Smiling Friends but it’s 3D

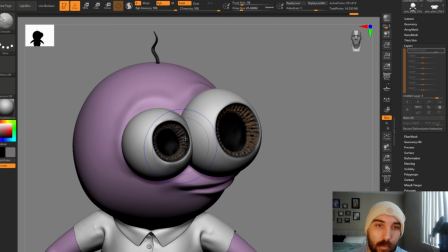196s
After UVs comes everybody's favorite part, detailing.
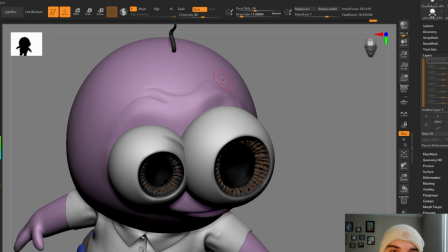200s
This is when the character starts to get even more creepy.
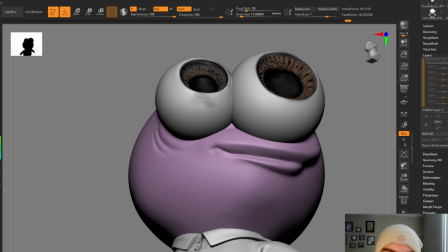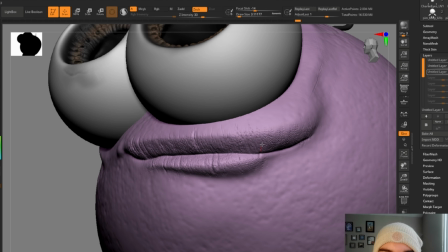210s
A lot of these stupid details are going to get lost in the final render, but I think you feel it more than you see it.
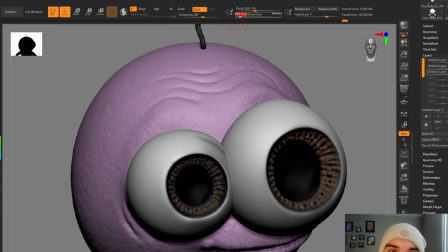218s
Individually, these things shouldn't necessarily call attention to themselves, but they do contribute to the overall effect.
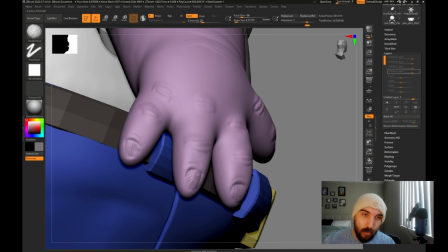224s
The effect that I'm going for is creepy, but with a touch of the original charm.
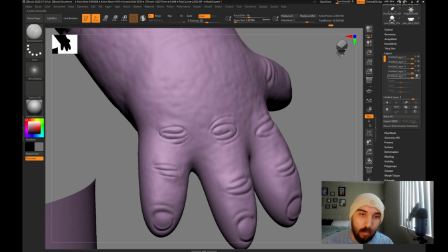229s
This is kind of why I kept the original proportions, and the details are a little bit more on the micro side.
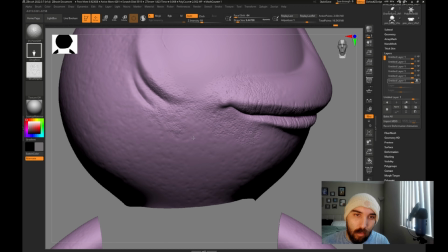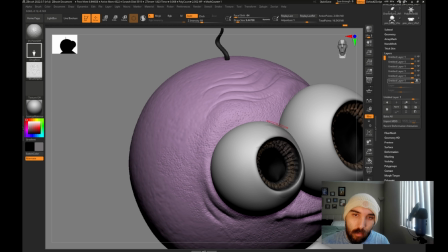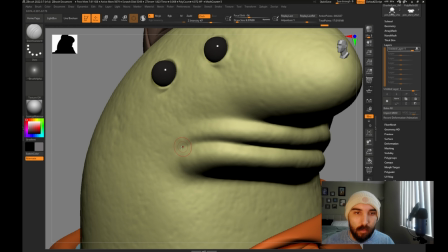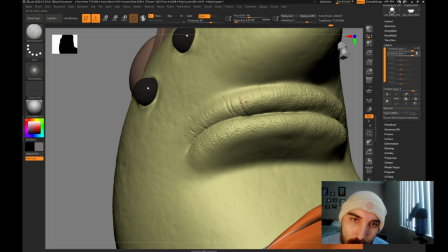252s
ZBrush layers are also my best friend during the detail phase because I'm a very aggressive detailer,
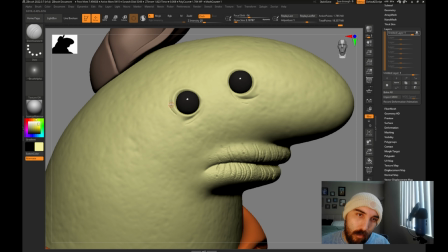259s
and it's a lot easier for me to just do whatever I'm gonna do and then pull it back with the opacity slider.
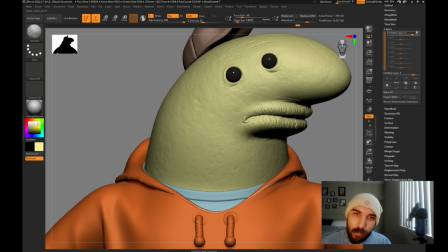265s
Sometimes with this approach, I like my original pass so much that I end up just keeping it how it is anyway, and then I just bake the layers down.
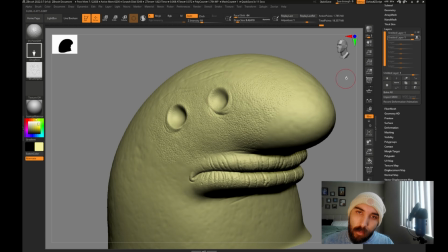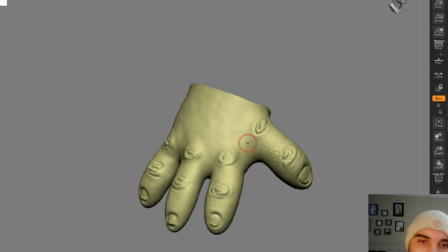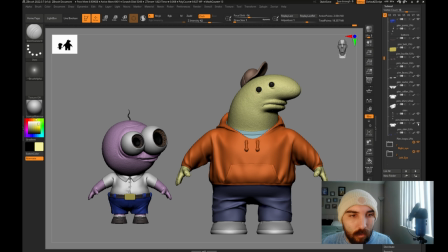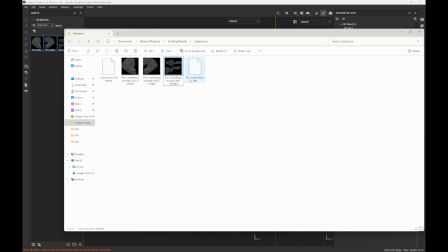292s
I didn't record it, but you can extract cavity maps using ZBrush or Marmoset Toolbag. This really helps with texturing.
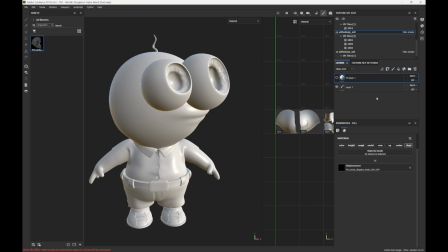300s
I use it all the time.
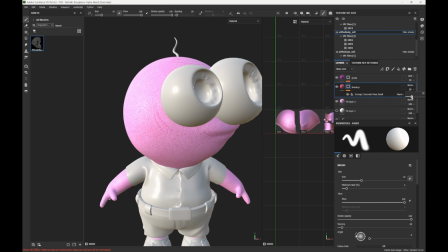303s
The way that I approach texturing is I'll usually block out the basic materials and local colors in broad strokes,
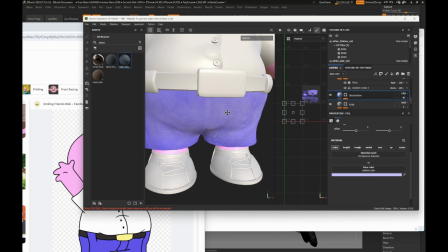310s
and then I'll kind of work my way in details down.
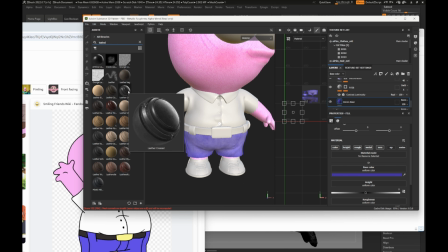313s
It's just a conversation I have with myself, like, oh, what type of metal is his belt buckle?
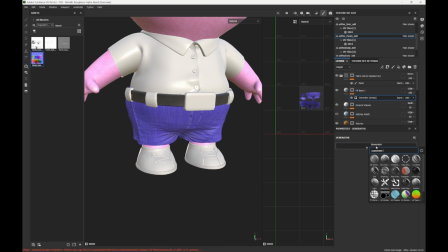320s
What kind of pants is he wearing? Are these jeans? What kind of denim is this?
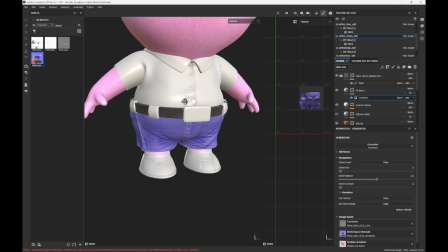324s
But you really don't need to get that complicated or technical with it, especially for something as stupid as what I'm doing in this scenario.
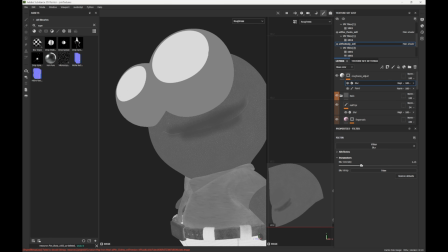336s
Once I feel like the texture blocking is in a pretty good place, then I'll start to go and mess with the other channels,
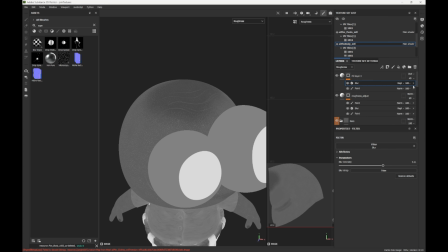342s
such as the roughness and the height, just to get a little more breakup and have things look a little more organic.
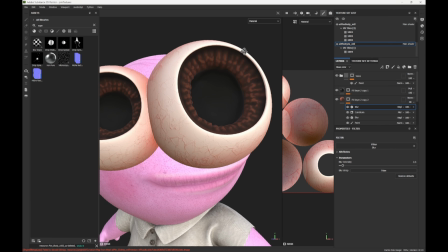349s
Then of course, just to sell the creepy effect, I gotta give him the cracked out eyes.
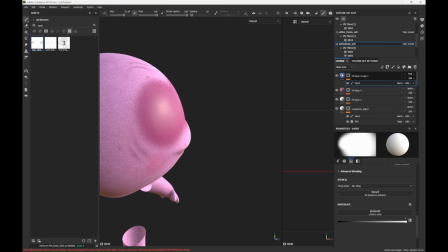356s
A little fake ambient occlusion can also help blend the transition from the bug eyes to his head.
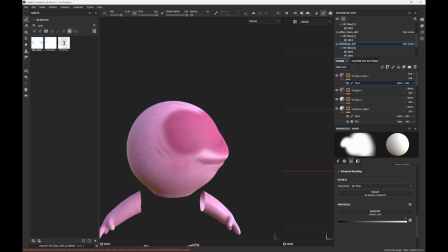363s
I tend to use ambient occlusion and curvature maps to kind of boost forms a little bit, but you gotta be careful.
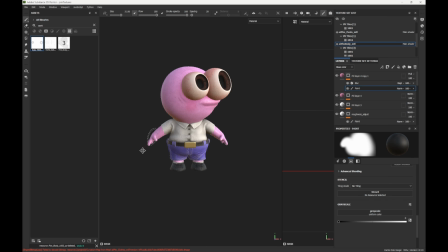371s
You gotta make sure it's subtle. I always do that kind of thing in low opacity bursts, but it can be a nice cheap way to make details pop out,
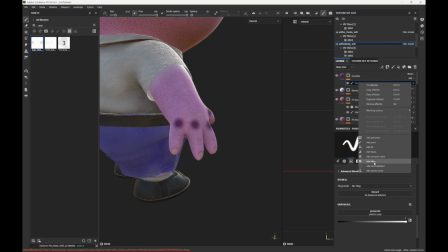380s
especially with small variations in base color value and roughness.
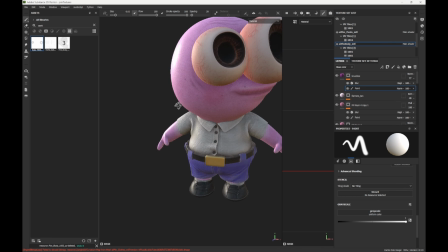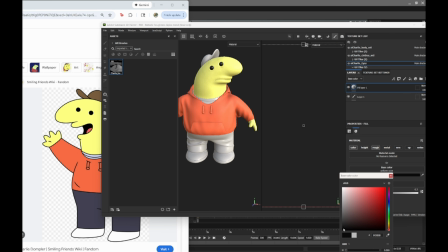395s
Alright, so you know everything I just said, do it all over again, but for the other character.